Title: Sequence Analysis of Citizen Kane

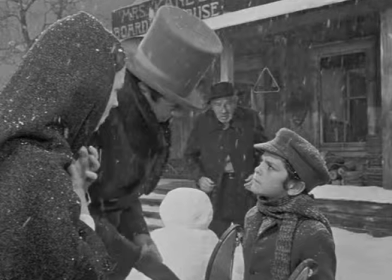There is a rather interesting reversal as well, as I mentioned beforehand, as we see Mr. Thatcher and Charles's mother once more together, this time on the left of the screen, with Charles himself on the right and the father centered in the middle,
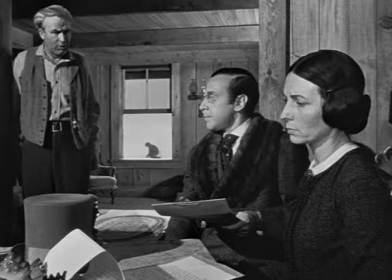now the component who is not important to the sequence. This is a throwback or a familiar image to a scene that we saw earlier in the sequence, where Charles Foster was in the middle and his parents were on either side of him, with Mr. Thatcher still grouped with his mother.
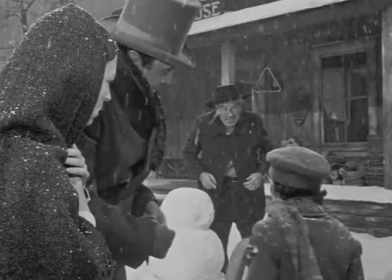Charles moves towards his father at this point in time, and the two of them are composed in the center of the frame,
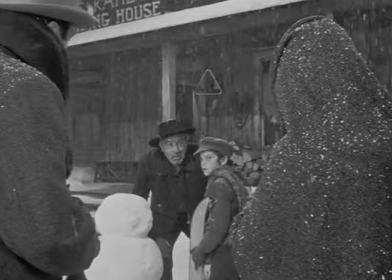with Mr. Thatcher and Mrs. Kane on either side, with their backs to the camera. This, in many ways, attempts to demonstrate who our sympathies should lie with. Charles and his helpless father, pleading as they face the audience, whereas his mother and Mr. Thatcher are closing in from either side, blocking our view of the characters.
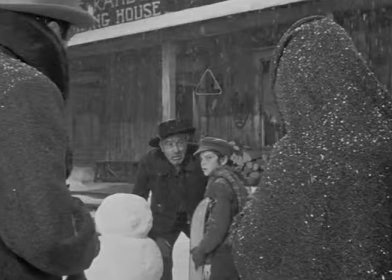Deciding to have their backs face the camera helps establish the two characters as objects rather than people, dehumanizing them so we no longer feel emotionally related to them.
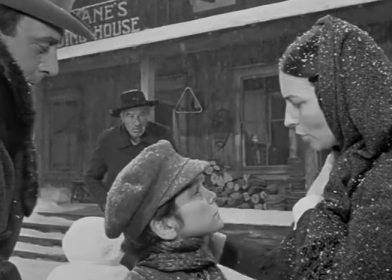When Charles moves once more to the foreground, his mother now stroking his hair, we see a connection between the characters that has until this point not been explored.
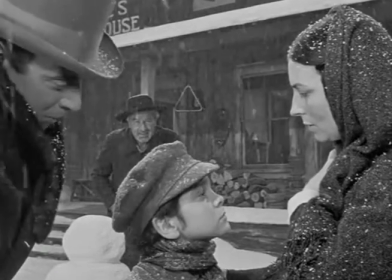Foreshadowing the role that Mr. Thatcher will eventually try to assume in the boy's life, he has also been placed in the foreground, on the same level as Mrs. Kane.
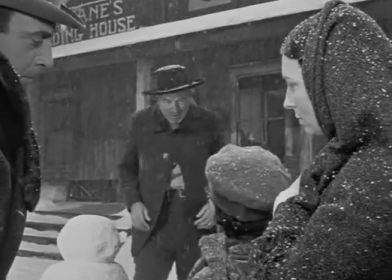With Kane's father left out of the scene, he is no longer involved in Charles's life.
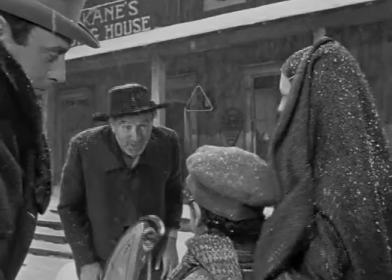Some moments later, after Kane's father speaks, his mother moves around to separate the two of them, bringing Charles into her arms.
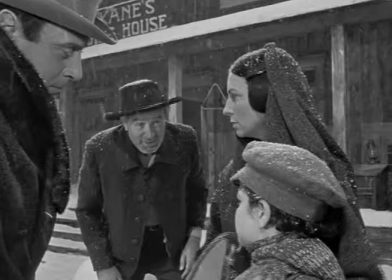Although perhaps a slight stretch, the image of a mother wearing a headscarf protecting her child evokes impressions of the Virgin Mary,
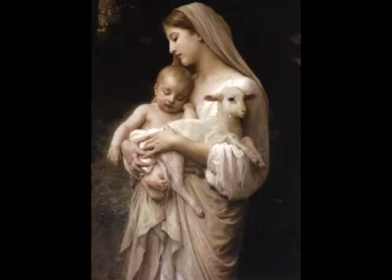perhaps the most iconic mother of all time.
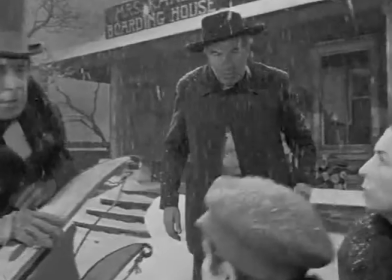When Mr. Thatcher eventually speaks to Charles, trying to appeal to his senses, the young boy immediately attacks him with his wooden sled.
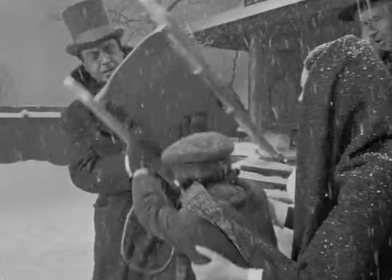This is in many ways an extremely accurate depiction of their relationship and foreshadows the rebellious attitude that he champions later in the film.
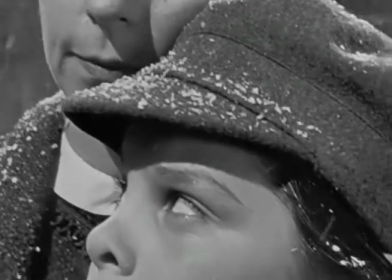The final shot of the confrontational sequence is a close-up on Mrs. Kane, which then pans down to a close-up on Charles's face.
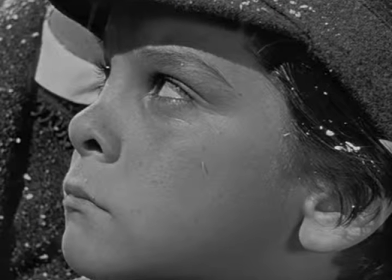By ending a sequence which is made up almost entirely of medium shots and wide shots, these close-ups serve to contrast the conclusion with the rest of the scene, showing a connection between Charles and his mother in their final moments together.
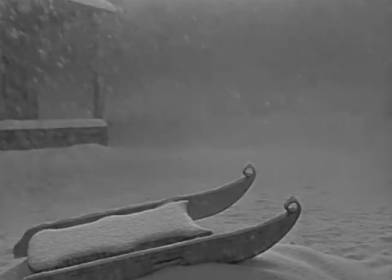Orson Welles decided to segue this sequence with the next by including a shot of Charles's abandoned sled, now covered in snow.
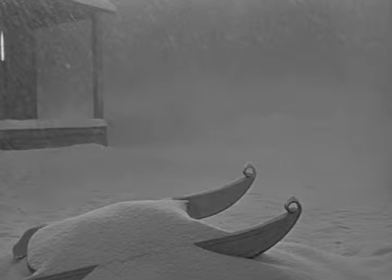This symbolizes two important things. First of all, Charles's departure from his family is shown with the abandoned sled. In addition, and perhaps more importantly, the sled foreshadows his departure from childhood and innocence, and all that he has until this point in time known.
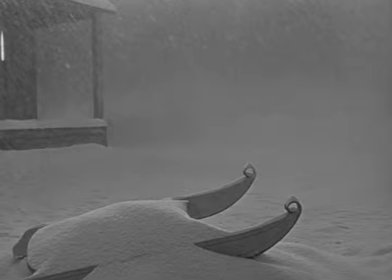Because we do not see Charles develop through his teenage years and meet up with him again only as he is a young man, this is the only indication that we have of his departure from being a kid. To segue from the abandoned sled to the following scene,
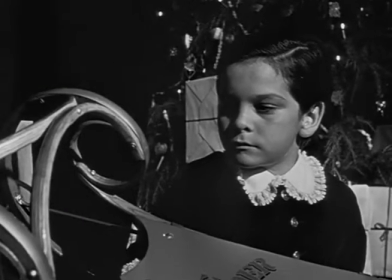the camera fades to a new sled that Mr. Thatcher has purchased for Charles.
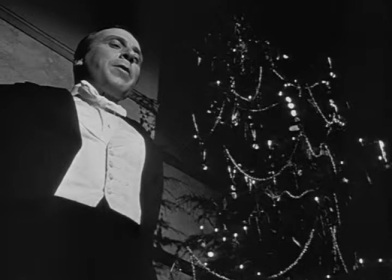The camera pans to an extreme low angle, revealing the towering figure of Mr. Thatcher above the young boy, demonstrating his commanding power over the boy. Additionally, the shot has been lit with a low-key lighting schematic, contrasted to the more high-key shots of the sequence before.
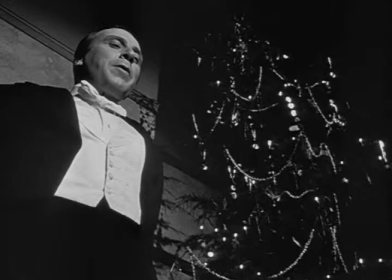This change in lighting shows a transition from the comfortable life Charles was used to leading to the almost oppressive nature of his new situation.
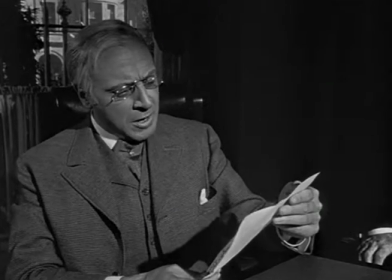The final moments of the sequence show Mr. Thatcher as he dictates a letter to Charles Kane, now a young man.
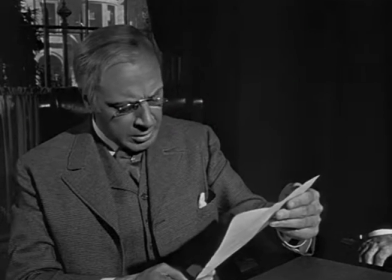Besides a moment near the end of the sequence when there is a close-up of Mr. Thatcher breaking the fourth wall and looking straight at the camera,
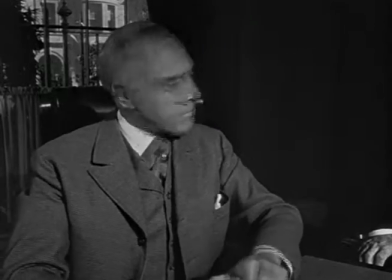the scene is not noteworthy in its cinematography.
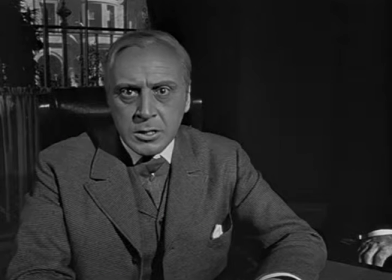Mr. Thatcher's glaring expression into the lens is used only as a representation of his anger and frustration towards Charles, and helps the audience feel this emotional reaction to Kane's decision by putting us in his shoes. We almost have the feeling of Thatcher staring at us rather than the character of Charles Foster Kane.
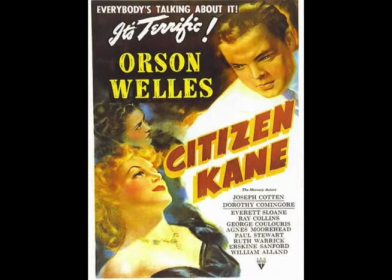Whether or not the Bildungsroman stylings of Citizen Kane's plot appeal to you or not, as filmmakers and budding film scholars, the strength of the cinematography is undeniable. There is a reason why Orson Welles' 1941 film will continue to be recognized in its achievements.
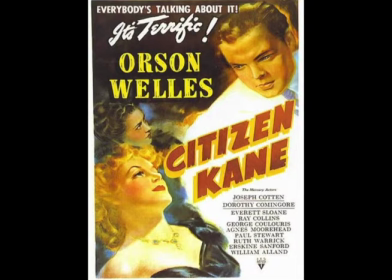It not only succeeds as a story, but manages to set the bar for cinematography at a level that is still today considered standard.